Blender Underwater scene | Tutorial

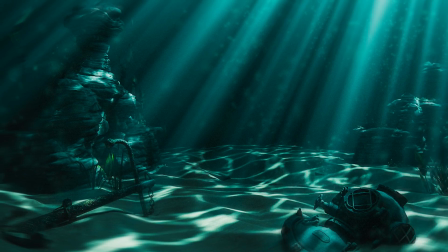[0:00]
hello everyone welcome back to arco visuals in today's tutorial i'm going to show
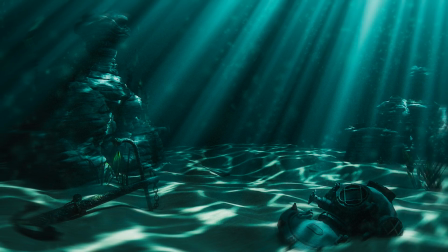[0:04]
you how to create realistic underwater caustics in blender so let's
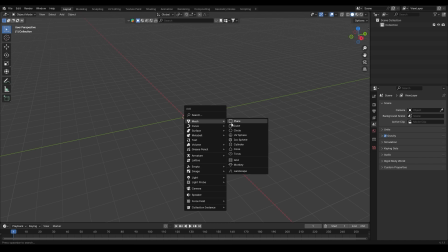[0:09]
get started step 1 setting up the scene first let's start by adding a plane to the scene and scale it then switch to edit mode and subdivide the plane
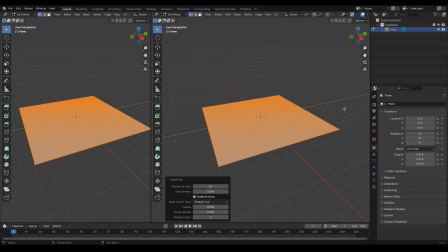[0:17]
50 times once i've done that we are going to apply a sand texture to the plane i'm using a
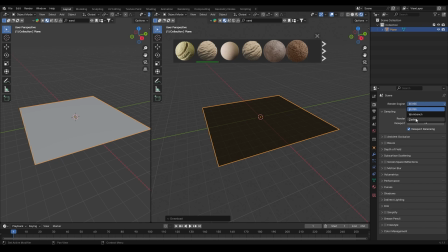[0:23]
blender kit add-on for this but feel free to use any sand texture you have After adding the texture,
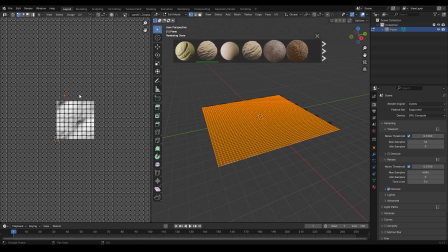[0:29]
go to the UV editor and adjust the scale to make sure it looks right in the scene.
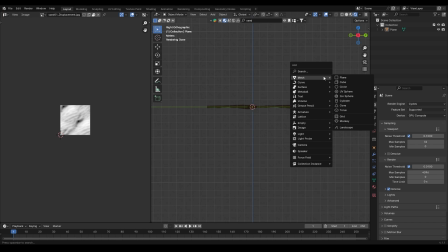[0:34]
Step 2. Camera Setup Next we'll set up the camera, position your view where you want the camera to be,
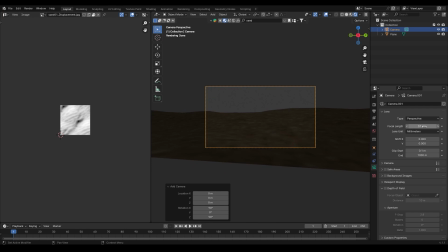[0:40]
adjust the focal length and move the camera until you get the desired frame.
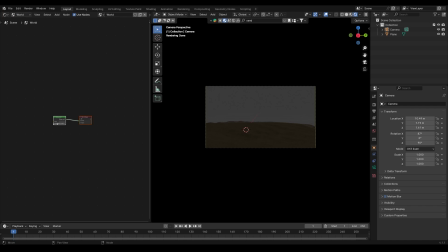[0:47]
Don't forget to set the background color to black for a more dramatic underwater look. Step 3. Adding Lighting and Caustics Now let's move on to the lighting.
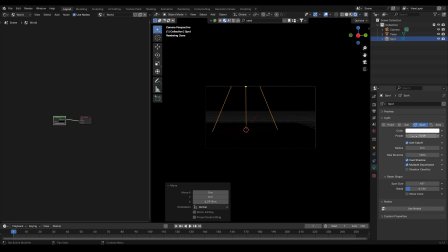[0:57]
Add a spotlight, move it upwards and increase the intensity to give a strong directional light. Select the spotlight, go into the shade editor and enable the use nodes. Here's where the magic happens.
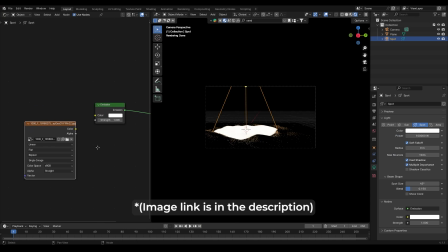[1:08]
Import a water caustic PNG image and connect it to the emission node. This will give us the caustic effect. Play around with settings like blend, spot size and radius to fine tune the look.
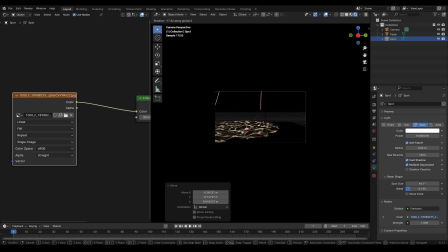[1:20]
Also don't forget to rotate the light to get the angles straight.
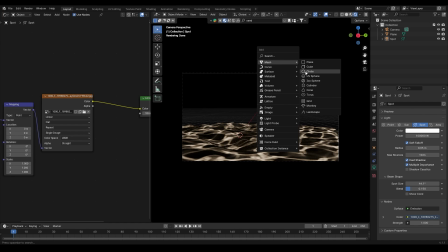[1:25]
step 4 creating the underwater look to really sell the underwater feel add a cube around the scene and scale it up in the shade
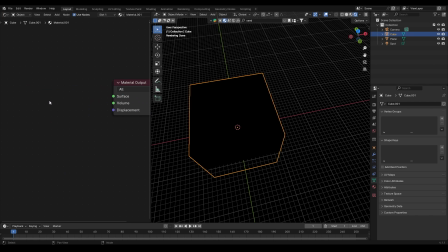[1:33]
editor create a new material for the cube delete the principal psdf and add a principal volume node set
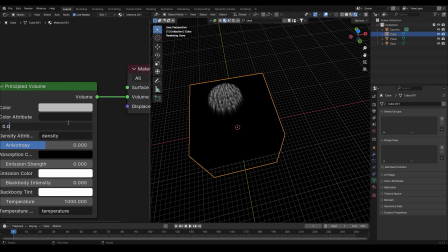[1:42]
the density to 0.01 and inositropy to 0.7 this will add some density to the water and scatter the light
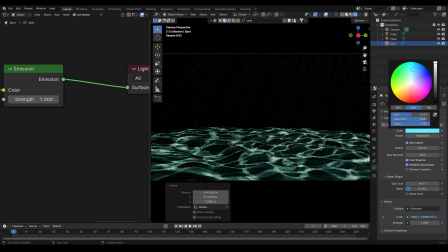[1:49]
creating those beautiful gourd rays Change the light color to an aqua blue or turquoise for that classic underwater hue.
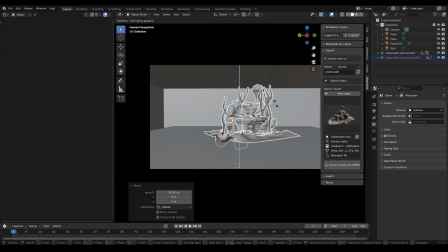[1:57]
Step 5 Final touches Now you can add some underwater assets like rocks, plants, submerged anchors, etc to enhance the scene.
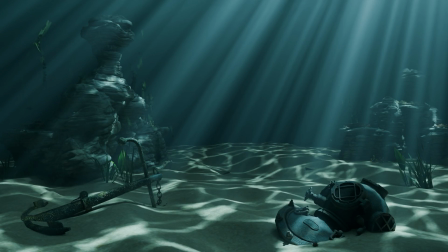[2:06]
And that's it. We are done. Go for the final render, do some color grading and appreciate your work. If you liked this tutorial, make sure to hit the like button and subscribe for more blender tips and tricks. You can also follow me on Instagram where I post some amazing cinematic visuals.